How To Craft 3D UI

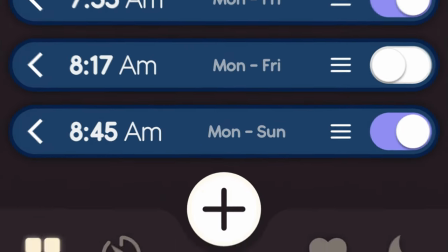[0:00]
There is an easy way to turn a 2D user interface into an amazing 3D image render or even animation.
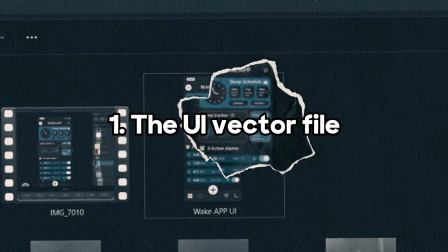[0:06]
To make this happen, you need two things. The vector file of the user interface and 3D software that supports importing SVG files.
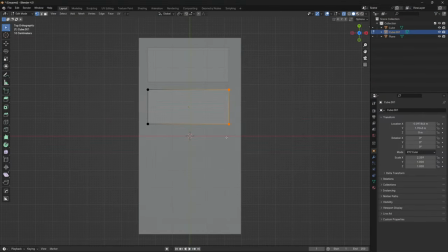[0:14]
Obviously, you can create the 3D user interface directly in the 3D software, but it's way slower and less efficient.
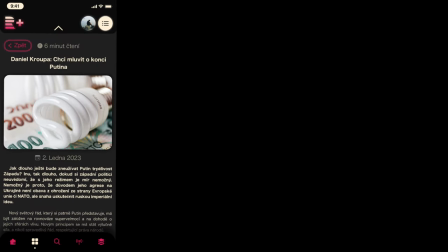[0:21]
So let's begin with the user interface design. I am not a UI designer, but I tried to make some in the past, so at least I have some experience in this field.
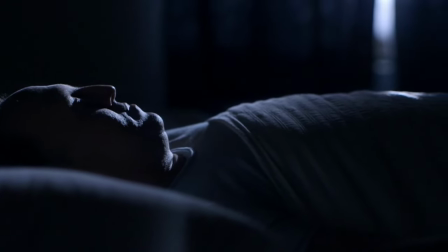[0:30]
Now, I want to make a user interface for an application that monitors and tracks sleep efficiency and, at the same time, serves as an alarm clock. So that's why I'll name it Wake Up.
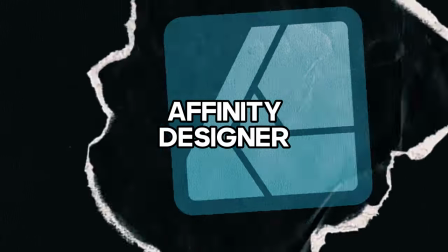[0:40]
For the UI design, I will use the iPad version of Affinity Designer since the control on the iPad is faster and more responsive.
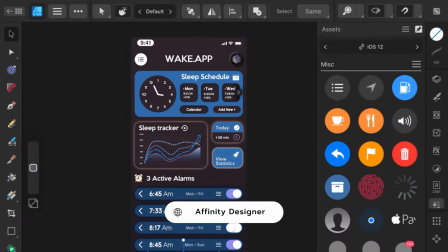[0:48]
Also, the reason why I am using Affinity and not Illustrator is that Affinity has a library of iOS assets, like widgets, notifications,
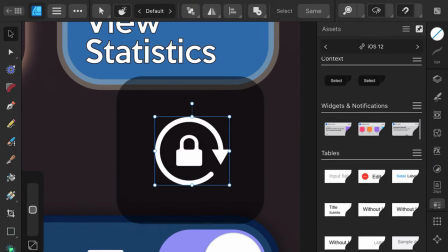[0:57]
icons, buttons, and a lot of other useful stuff for designers.
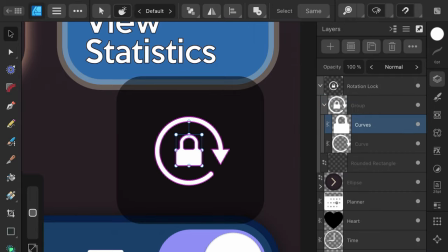[1:00]
This will make the workflow much easier and 100 times faster than creating everything from scratch.
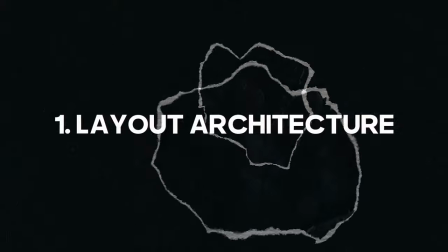[1:06]
Let's begin with the architecture. The whole process of creating the UI took several hours, but here are some insights.
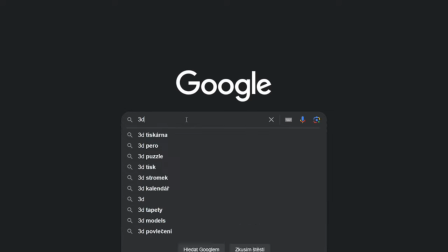[1:13]
First of all,
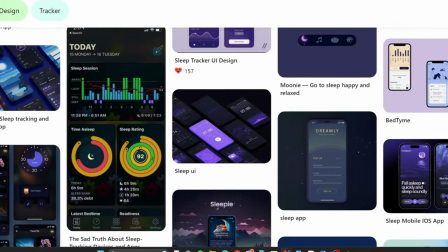[1:14]
find some references to already existing UIs to get inspired and put them into a free software called Purif so you have them all in one place. Create a new project with the screen resolution of the device you will be using for the 3D render,
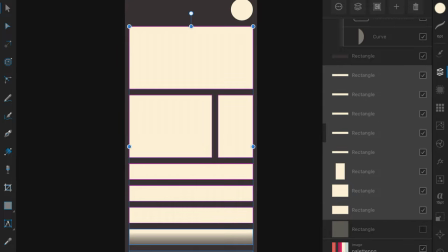[1:28]
then start with adding boxes just to get a concept of what the layout would look like.
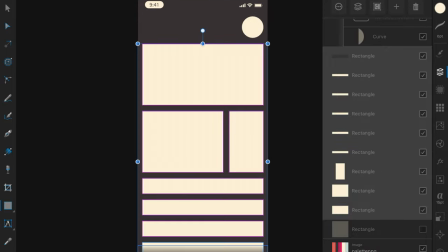[1:33]
It will help you with the vision of what functions you would like to present with your user interface.
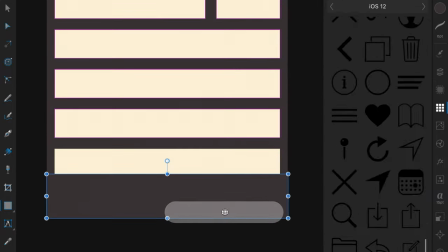[1:38]
You will also need to choose proper colors for your design, but this is not a problem since you can use Colors website to generate different color palettes for different purposes.
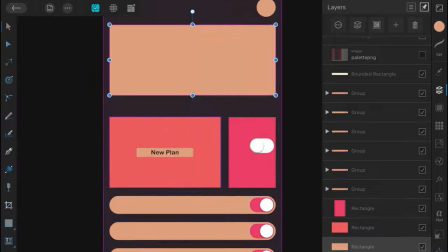[1:47]
Try to unite the design of all elements, because that will make the UI look more natural and less diverse.
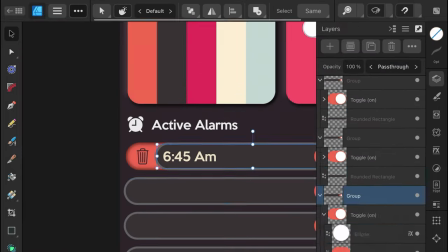[1:52]
Also, don't just stack the widgets randomly under each other, because this way your layout will look uneven.
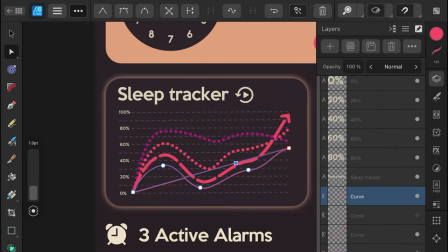[1:59]
So make sure you maintain the same spacing between all elements to ensure that everything is in order.
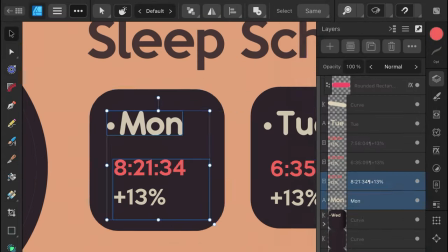[2:04]
I made a lot of changes during the creation of the UI, and that's fine, because that's how you find what you really want to make.
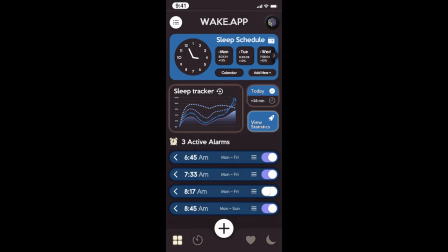[2:11]
With almost 3 hours of work, I ended up with this final look, which means it's time to export this as a scalable vector graphics file.
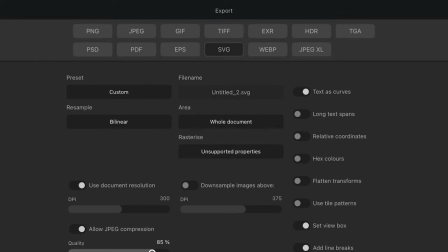[2:19]
If you have any text, just enable Text as Curves in the settings, so when you import the file in the 3D scene, it will include the text as well.
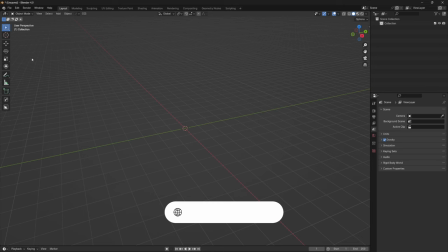[2:27]
Now let's switch workspaces and open Blender or any other 3D program of your choice,
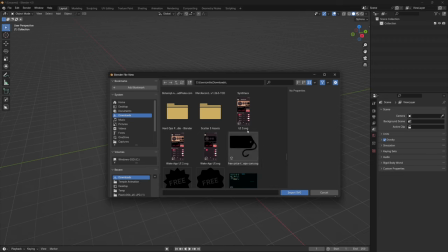[2:32]
delete everything and import the user interface as a scalable vector graphics file.
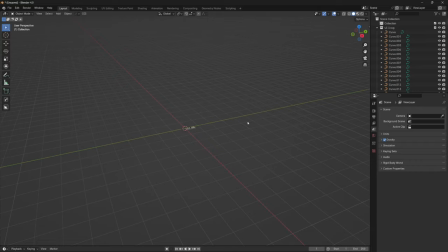[2:37]
After importing, you can immediately notice that all elements are intersecting with each other, because right now, it is really just a bunch of curve objects with knows their depth, so let's fix that first.
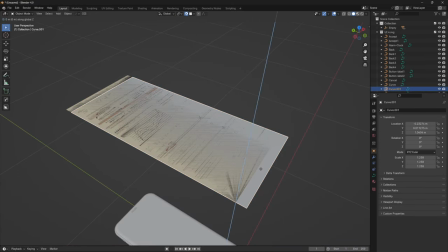[2:48]
For now, you can just hide the background or move it slightly down so it does not overlay with other curves.
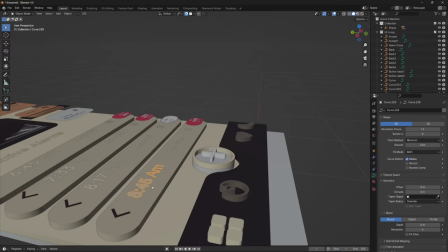[2:54]
If you have the same elements used multiple times in your UI, it's easier to join them into one object.
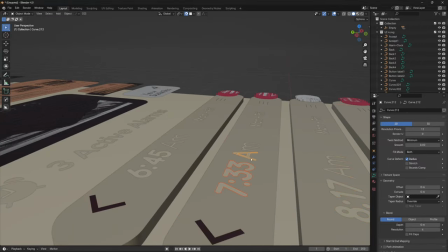[3:00]
The same thing applies also for text because after importing,
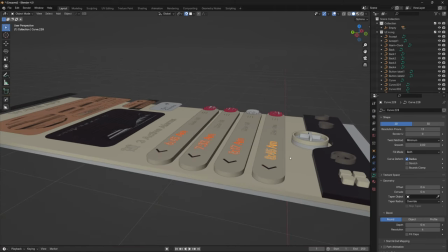[3:04]
the text will be separated into letters and you really don't want to extrude every single letter individually.
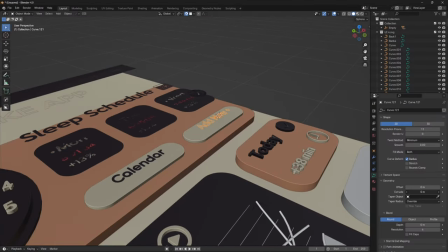[3:10]
Then move the elements vertically to recreate the UI again and stack them above each other,
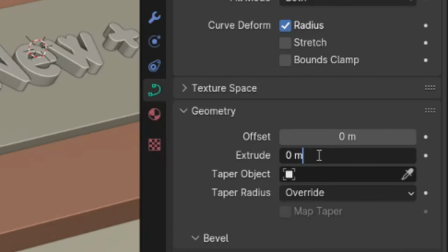[3:15]
when all elements are separated, you will start extruding the curves in curve properties.
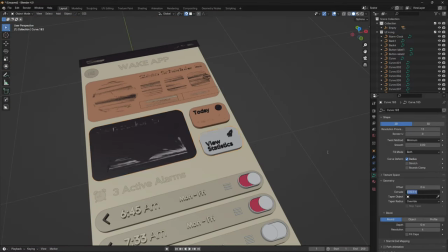[3:19]
I would like to fit the whole UI into the iPhone, so in my case, the extrusions will be minimal, but enough to see the visible separation.
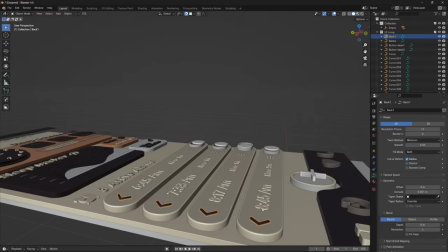[3:27]
Text curves should be extruded only minimally because if you would like to render the scene, the thickness will make the text unreadable from different angles.
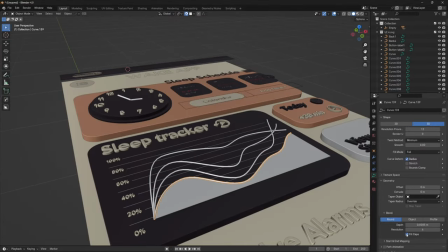[3:35]
For single lines, use depth instead of extruding. This way, you will make a profile around the curve and not just extrude the lines.
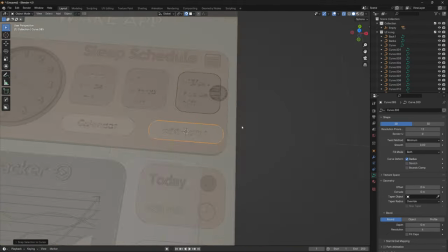[3:43]
By repeating this, you will eventually end up with a 3D user interface with different adjustable parts that you can animate.
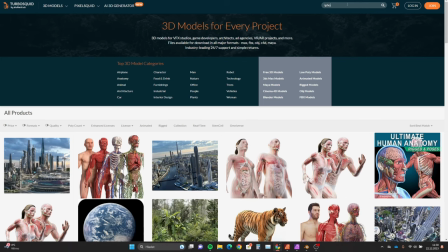[3:50]
Let's download an iPhone 3D model in Wavefront format.
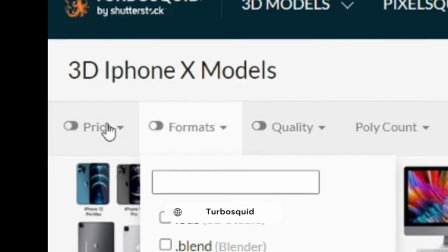[3:54]
Lucky for us, there are free sources that offer high-quality 3D assets, including 3D Sky, Turbo Squid, and CG Trader.